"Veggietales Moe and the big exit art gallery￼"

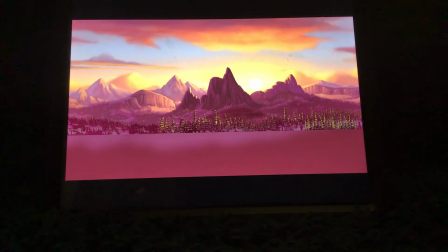It's, again, very much like a stage show where you would just turn down the lights and throw on some blue lights and things to get the effect that you need. We pretty much have to start from scratch when we redo the backdrops.
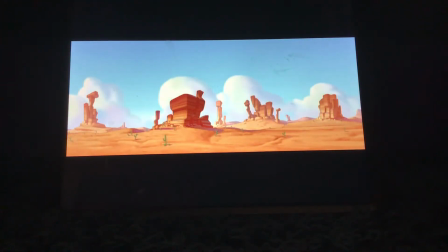Honestly, I have to say that these two paintings here of the deserts were some of my, some of the two paintings that I enjoyed most, and probably all my time working here at Big Idea. It's, I started right off the Chuck's keys, which really set a great tone. But then, once I got working on it,
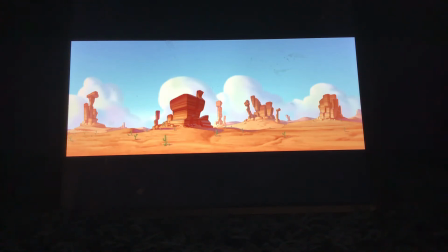the more I tried to simplify the drawing that was underneath them and make them really stylized and really cartoony. A lot of times our backgrounds tend to lean a little bit more towards realism. And like I said before, I'm really trying to push a cartoon landscape for this particular show.
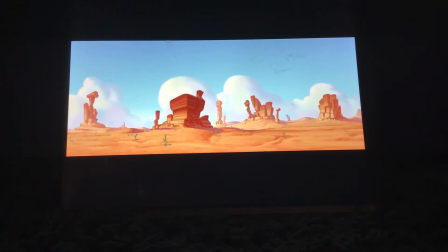I think that comes across. It's a little bit, makes it a little bit different than Little Joe, but not, I don't believe, in a different world entirely.
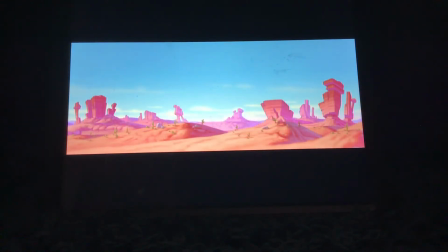To give things, I think, a more cartoony look, you tend to exaggerate the reality of the shape or how things in nature normally are. You take that and you exaggerate. It's kind of like a caricature of someone.
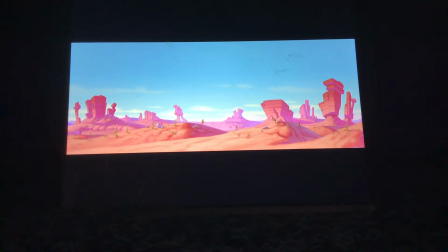You just take what's there and you kind of play around with it, and you play with the sizes and the relationship of the sizes to each other. And Joe did a really nice job of taking a lot of the tops of the mesas and making them larger,
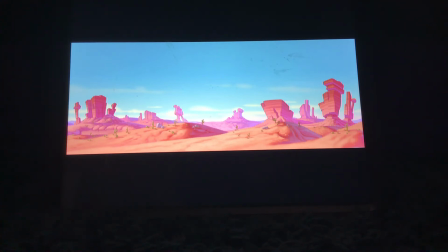and actually putting lean on some of the mesas where they lean a lot more than what they would in reality. And there's a couple of the mesas where the tops of them are huge, and there's just no way the column supporting those boulders at the top could do that.
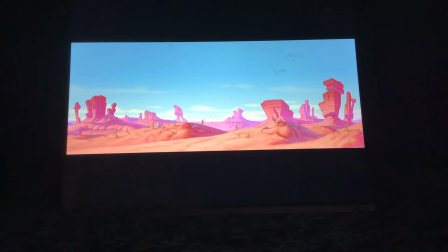They would be crushed. But yet, it's believable.
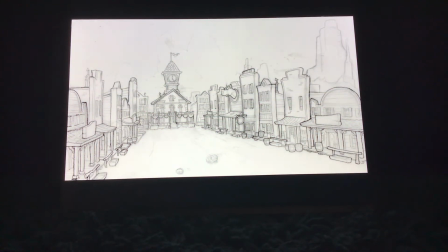It looks like a lot of fun. Now, the original idea was that this show would follow, like in the Bible, the story of Moses happens shortly after the story of Joseph. So we're trying to follow up the story of Bad Little Joe with Moe and the Big Exit.
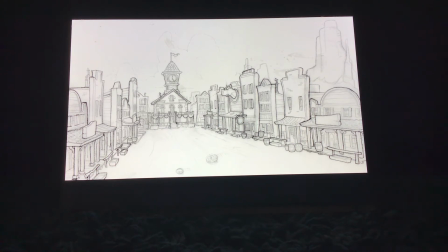And one of the things that we wanted to do, though, is act like some time had passed since Ballad of Little Joe. So one of the things we did was we just expanded the scale of the town a little bit, added the mayor's office that was in the center of town,
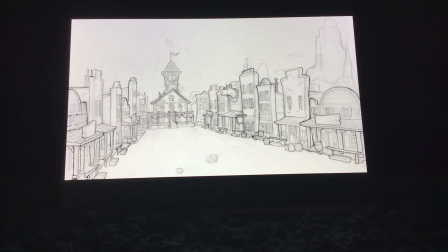we've discovered it was really tricky making the mayor's office look like a clock tower instead of looking like a church, because we wanted this visual of like, this is where the mayor gets elected, I'm sure there's a church in another part of the town, though.
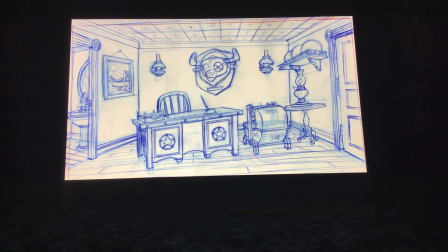Yeah, and speaking of the mayor's office, Tom Bancroft actually did this little drawing right here. It's the interior of the mayor's office, and actually for the show, I believe we took some of those plates down and added a window back there to get some nice dramatic lighting in there.
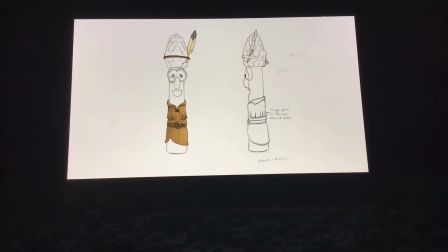Aaron is taking on the role of Tonto, basically, and so we took a look at
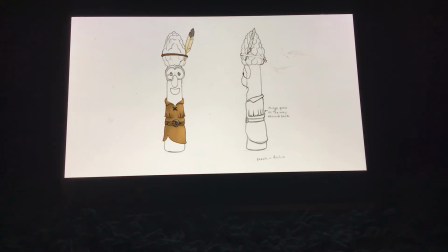images of Tonto and the characters from the TV series, and tried to come up with a costume that resembled that quite a bit, but yet worked on Archibald.
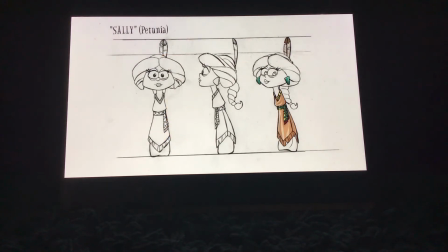It was a lot of fun putting him in buckskin. But Sally is Midianite as well, and we tried to put her in a kind of a cute Indian costume.
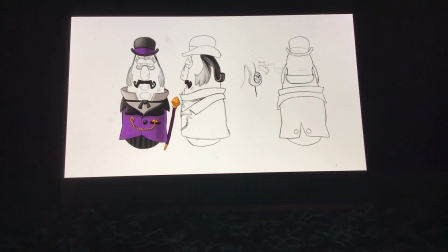And okay, the idea for the mayor was to make this menacing-looking character, as Nezer often is in our films. Poor guy. And I know. And, but basically we wanted all the bad guy characters had this dark-colored theme to them.
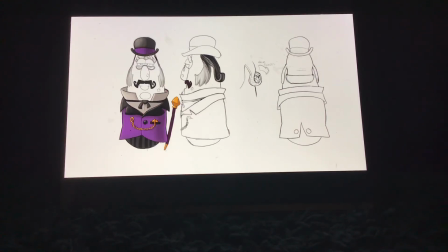And, I think we tried a bunch of different colors on him. We tried blue, we tried red, we tried, in between is purple. And that's what we went with. And we basically wanted to add these big mutton chops on the side that looks like it's kind of graying out a little bit.
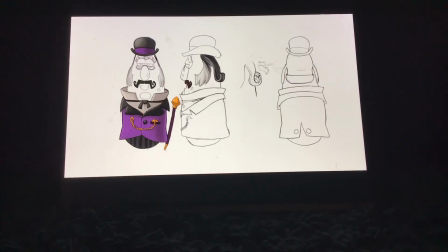But, of course, in order to make a bad guy look like a bad guy in the Old West, you got to have the curly mustache. It's a must. That's a good point. The bad guys in the film we made a conscious choice of making them kind of the classic cowboy as the guys in black.
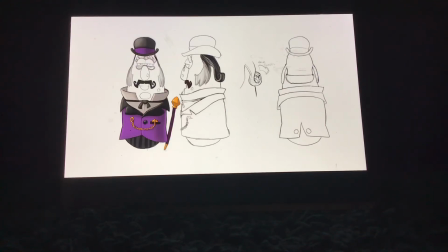And you'll notice that Moe, when he starts out as a deputy, is in darker costume. And then as he becomes the Lone Stranger, he dons the lighter white cowboy hat and lighter outfit.
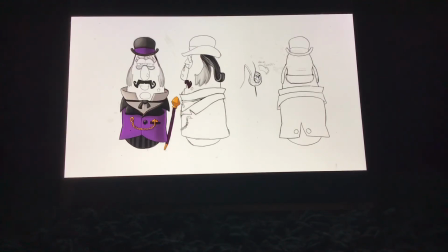And again, taking on kind of the classic, good guy in the white hat, so to speak. So that was a conscious effort with Joe and I to kind of go with the classic cowboy look of the bad guy wears black, the good guy wears white.
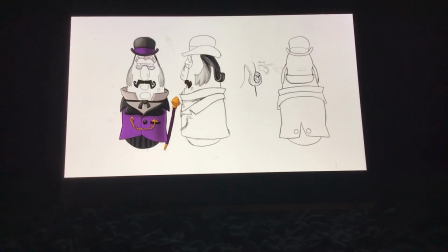And it's kind of like when he's in that middle stage of not knowing what to decide, whether or not he's going to be a good guy or a bad guy, or whether he is a good guy or a bad guy because he knocked Bill over the canyon. He's in these kind of browns, which is more of like your neutral color in between. Wyatt.
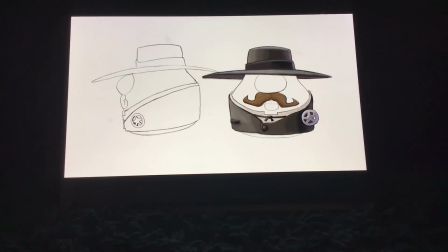Well, obviously, when you're going to design a character in a Western named Wyatt, you think of Wyatt Earp. So I tried to draw Lunt as Wyatt Earp. That was my goal here.
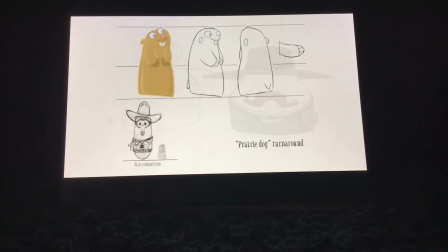I think I succeeded. The Prairie Dog is a real fun character. It's always fun to get to do something a little bit different. And he's a lot of fun in the film, and you'll probably see a lot of him in the future.
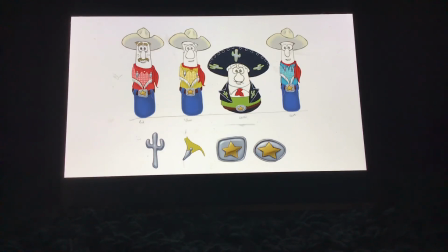The singers. I had a lot of fun doing the singers. They're kind of narrating the story, singing in a very classic kind of, singing cowboy role. And as I did the research of some of the classic singing cowboys,
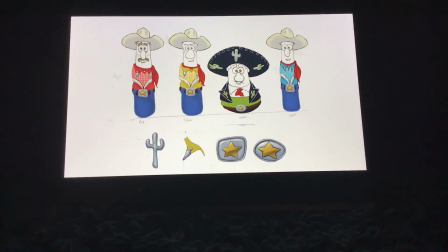their costumes are about as elaborate as you can get, and colorful, and they've got the little silver tips to the collars and huge belt buckles of all designs imaginable. It kind of reminds me a lot of the stuff that you'd see at the Grand Ole Opry down here in Tennessee. Yeah. That kind of showmanship that you would see.
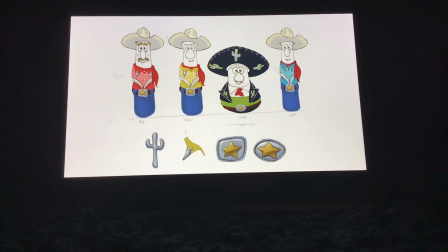And I gotta say, our voice for the lead singer, Babe, what a talented voice. I Yeah. mean, this guy, in my opinion, he made the show. I think these guys look really good in the show.
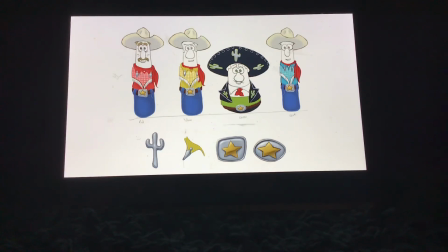It's a lot of fun. It's such a kind of classic setting as well, around a fire at night, and silhouetted cactuses in the background.
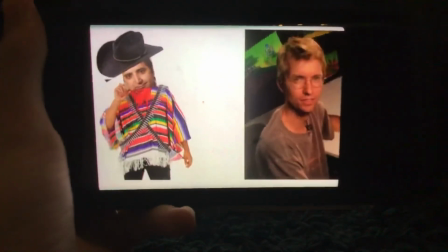It was just a lot of fun. Well, thanks for checking out this section of the DVD. I hope you found this interesting and as much fun as we did.
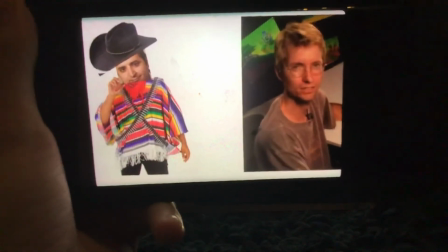You know, we got another film coming out for you probably next year, and hope you come and visit us then too.